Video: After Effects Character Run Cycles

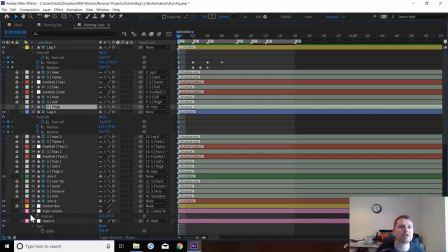(16:24)
So we're going to unparent and shy that. Unshy that, sorry, not unparent it. Where's the other one? Here we go.
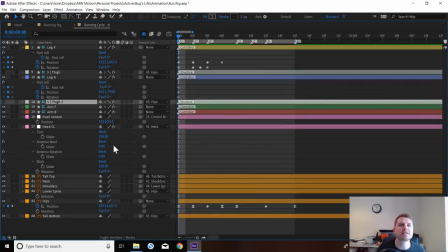(16:38)
Right, for my sanity, I'm just going to color code these.
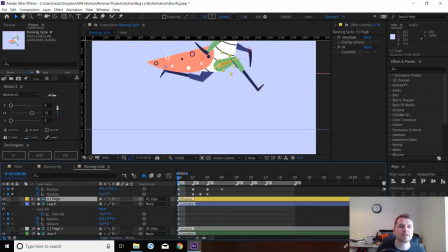(16:45)
This one is yellow, and this one is blue.
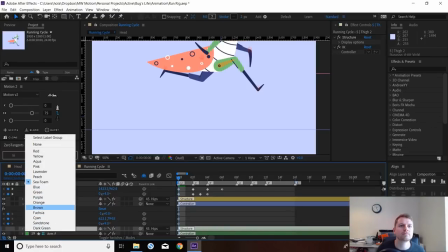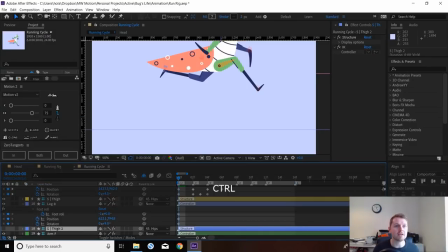(16:55)
Right, so what I like to do with these is we'll select them both, hit the position key,
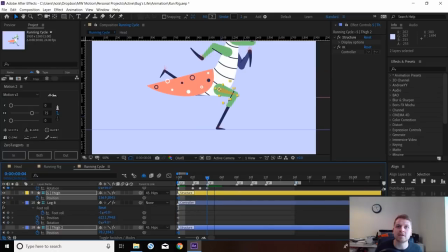(17:03)
and then on the next up, this is when this is when this thigh would be in this thigh's position and vice versa.
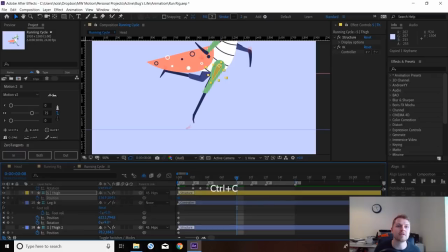(17:17)
So I'm just going to copy the position values of the front thigh onto the back thigh and the back thigh onto the front thigh. So they've switched over.
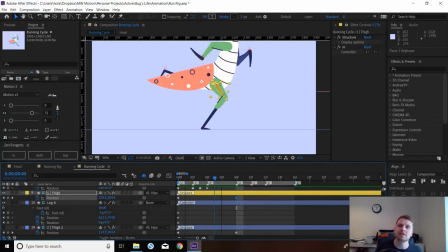(17:31)
So now when we're animating, these legs will slide in position as well, slightly. And then we will just complete the loop.
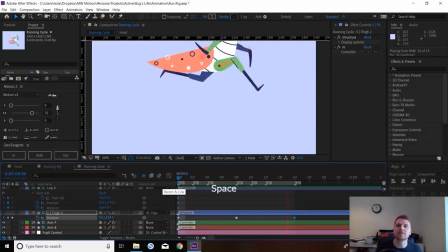(17:47)
Like so. So we have these thighs that are slightly moving back and forth. We may need to exaggerate those a bit further as well, but that will do for now.
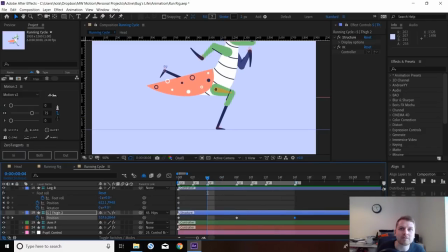(18:02)
So now that will have probably affected everything we've done so far, so let's just do some changes.
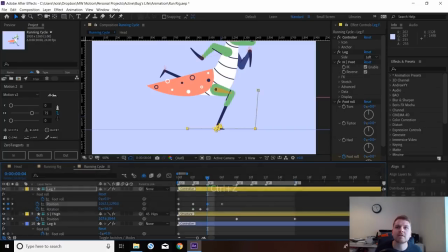(18:11)
We'll select this layer, we're going to just move this further underneath.
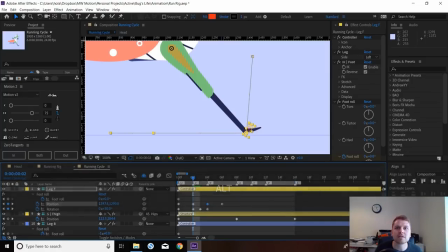(18:24)
That contact position needs to slide over ever so slightly as well, like that. Here we can afford to go a bit further back to really get that foot bending, like so.
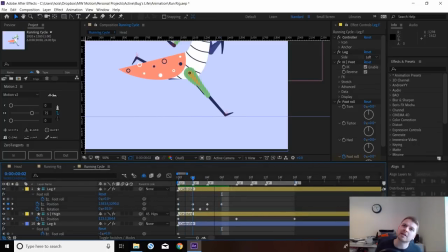(18:46)
And that just feels a bit nicer, because if we look at our path now, we have this kind of diagonal downwards motion as opposed to straight up.
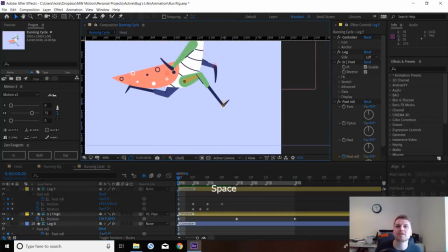(18:57)
We can exaggerate that further as well by bringing this more straight.
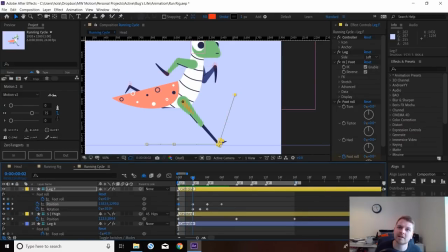(19:04)
I think that will look better, because you'll see this foot coming to plant down as opposed to just going straight down. That's a bit boring, so this will look nicer. And then we can exaggerate this rotation so the foot's really hanging up.
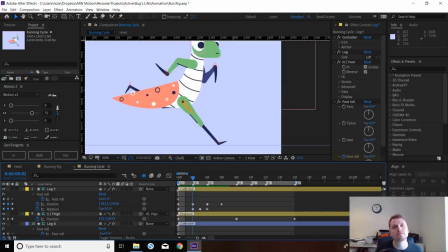And then in this one, we can be cheeky now.
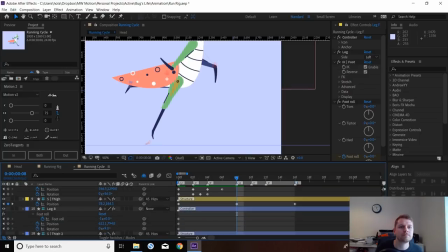And because I like this position here, we can copy that keyframe onto this position, like so. And it'll be a perfect match because the fire's in the same place as well. So that's basically one leg loop done.
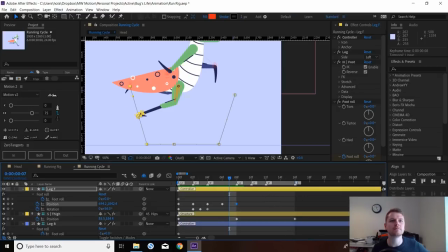(20:05)
There's some weird rotation stuff going on here, which we'll have to come in and correct.
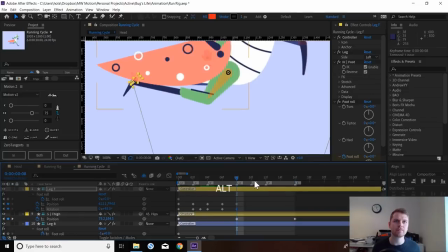Let's quickly...